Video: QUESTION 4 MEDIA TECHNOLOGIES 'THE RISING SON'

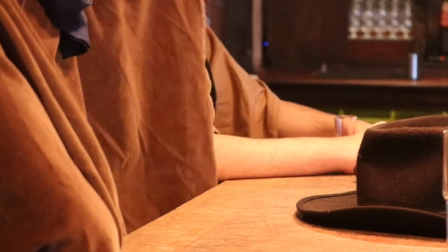However, while using such technologies in the construction of our trailer, we encountered a fair amount of problems.
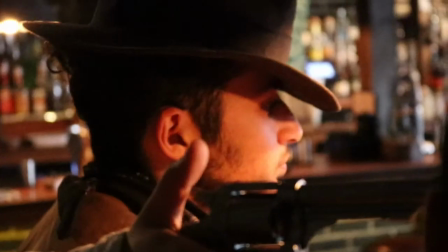For example, the lighting in the bar was very poor, and I tried changing the ISO and the lens to allow for light in to no avail.
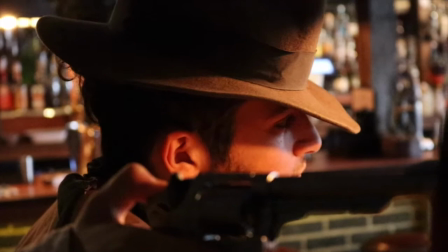We also tried having an external light, but this light was a bit harsh and did not look natural. Also, when we exported the film, we noticed that it was rendered differently to the preview and Final Cut.
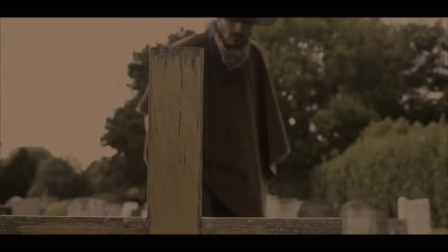For example, in Final Cut, the sepia tint was not as heavy as in the final edition.
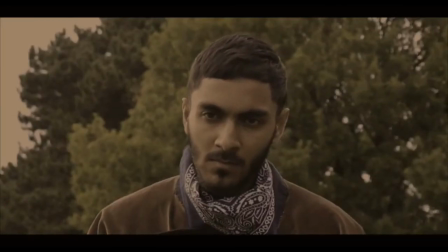This also occurred with our titles. Our logo and the title were the same type of black in Final Cut, but when exported it was apparent there was actually two different types of black, which really annoyed us reviewing the Final Cut.
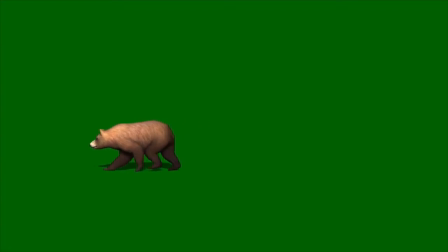We were also suggested to perhaps implement some CGI into our trailer and use a green screen. The CGI we didn't want to do from the start, as we knew we couldn't get it to the quality that we wanted. It would take us buying professional footage and require skills too advanced for us.
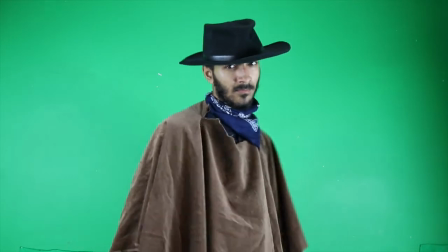The green screen we contemplated doing, mirroring the shot from Jesse James, but this shot we felt didn't really fit within our trailer, although we were fond of it.
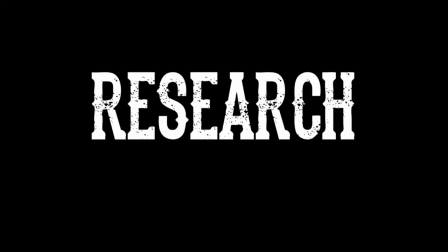In terms of our research, we used various online technologies to fuel such.
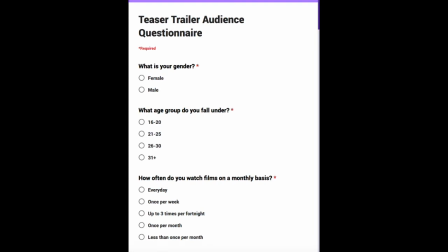We used Google Forms to create our audience questionnaire and get their opinions on what creates a good trailer.
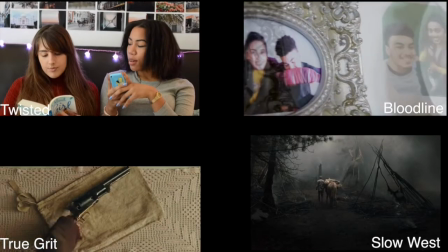We used YouTube to watch previous A2 trailers like Twisted and Bloodline, and actual teaser trailers like Slow West and True Grit.
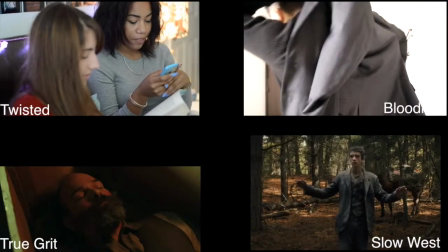This was to pick up on conventions of both a teaser trailer and a Western-style film.
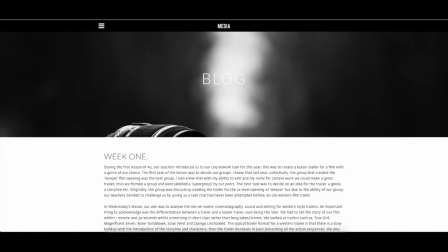We documented all our research on our Weebly sites, as well as blogging weekly to remind ourselves of our findings.
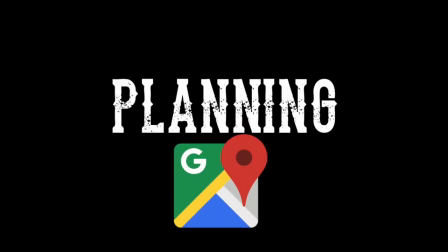In regards to our planning, we used Google Maps and listened to our teacher's advice in terms of the locations we should use.
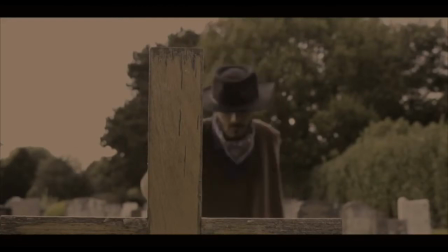As we were shooting a Western film set in 1869, we needed the location to look as authentic as possible. We started to look for lots of open areas such as parks and heaths. We also looked online using Google for a bar to shoot our bar scene.
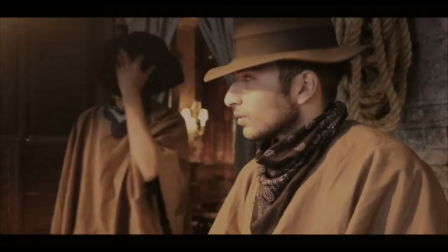We found 2 bars and decided to go with a bar called Ninth Ward in Farrington.
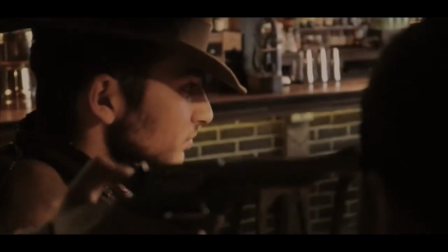For our props and costume, we primarily used Amazon to order guns, holsters, and hats, which arrived in 2 weeks of purchase.
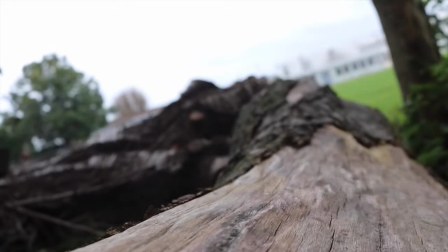As part of our planning, we took several practice shots for different scenes, as to see firstly the performance of our characters,
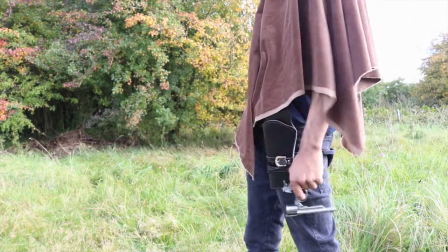to ensure we could actually execute the shots, and finally to use some test shots in Final Cut to experiment with special effects.
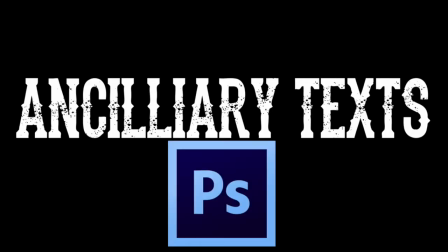In terms of our ancillary text, we used Adobe Photoshop predominantly to create our film poster and our magazine cover.
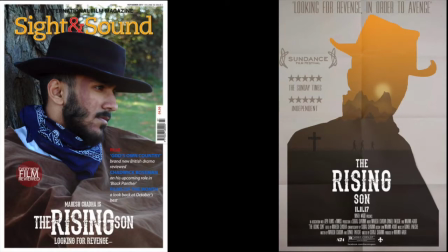All 4 of us in our group were inexperienced in using Photoshop, so this proved challenging for us.
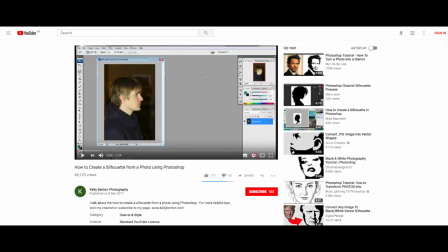Despite this, we used online tutorials via YouTube and multiple websites online to intricately craft every layer of the project.
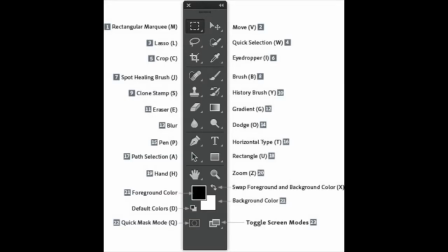We then got to grips using the various tools in Photoshop, such as the lasso tool, fill tool, and the brush tool.
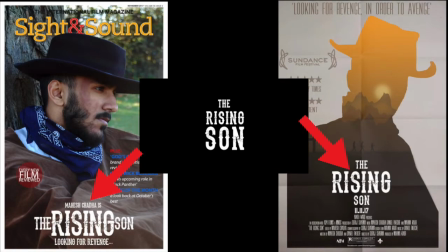We also had to download our font, the Dead Saloon, that was used in our trailer, and apply it to both the magazine and the poster.
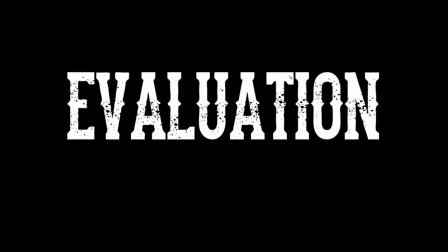And finally, for our evaluation element, we used numerous technologies to accumulate our audience feedback.
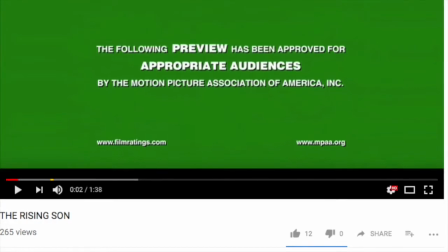Our first source of quantitative feedback was the likes from YouTube.
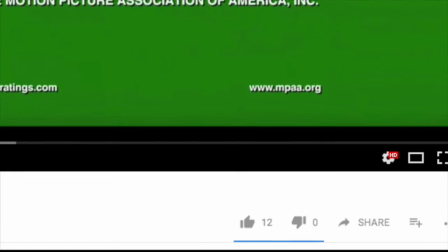As of this moment, we have received 12 likes for our trailer and 0 dislikes, indicating a positive reception of our trailer. To obtain more specific and detailed feedback, we set up a Teachers React video based off the Fine Brothers series, as this was to obtain feedback from our target demographic.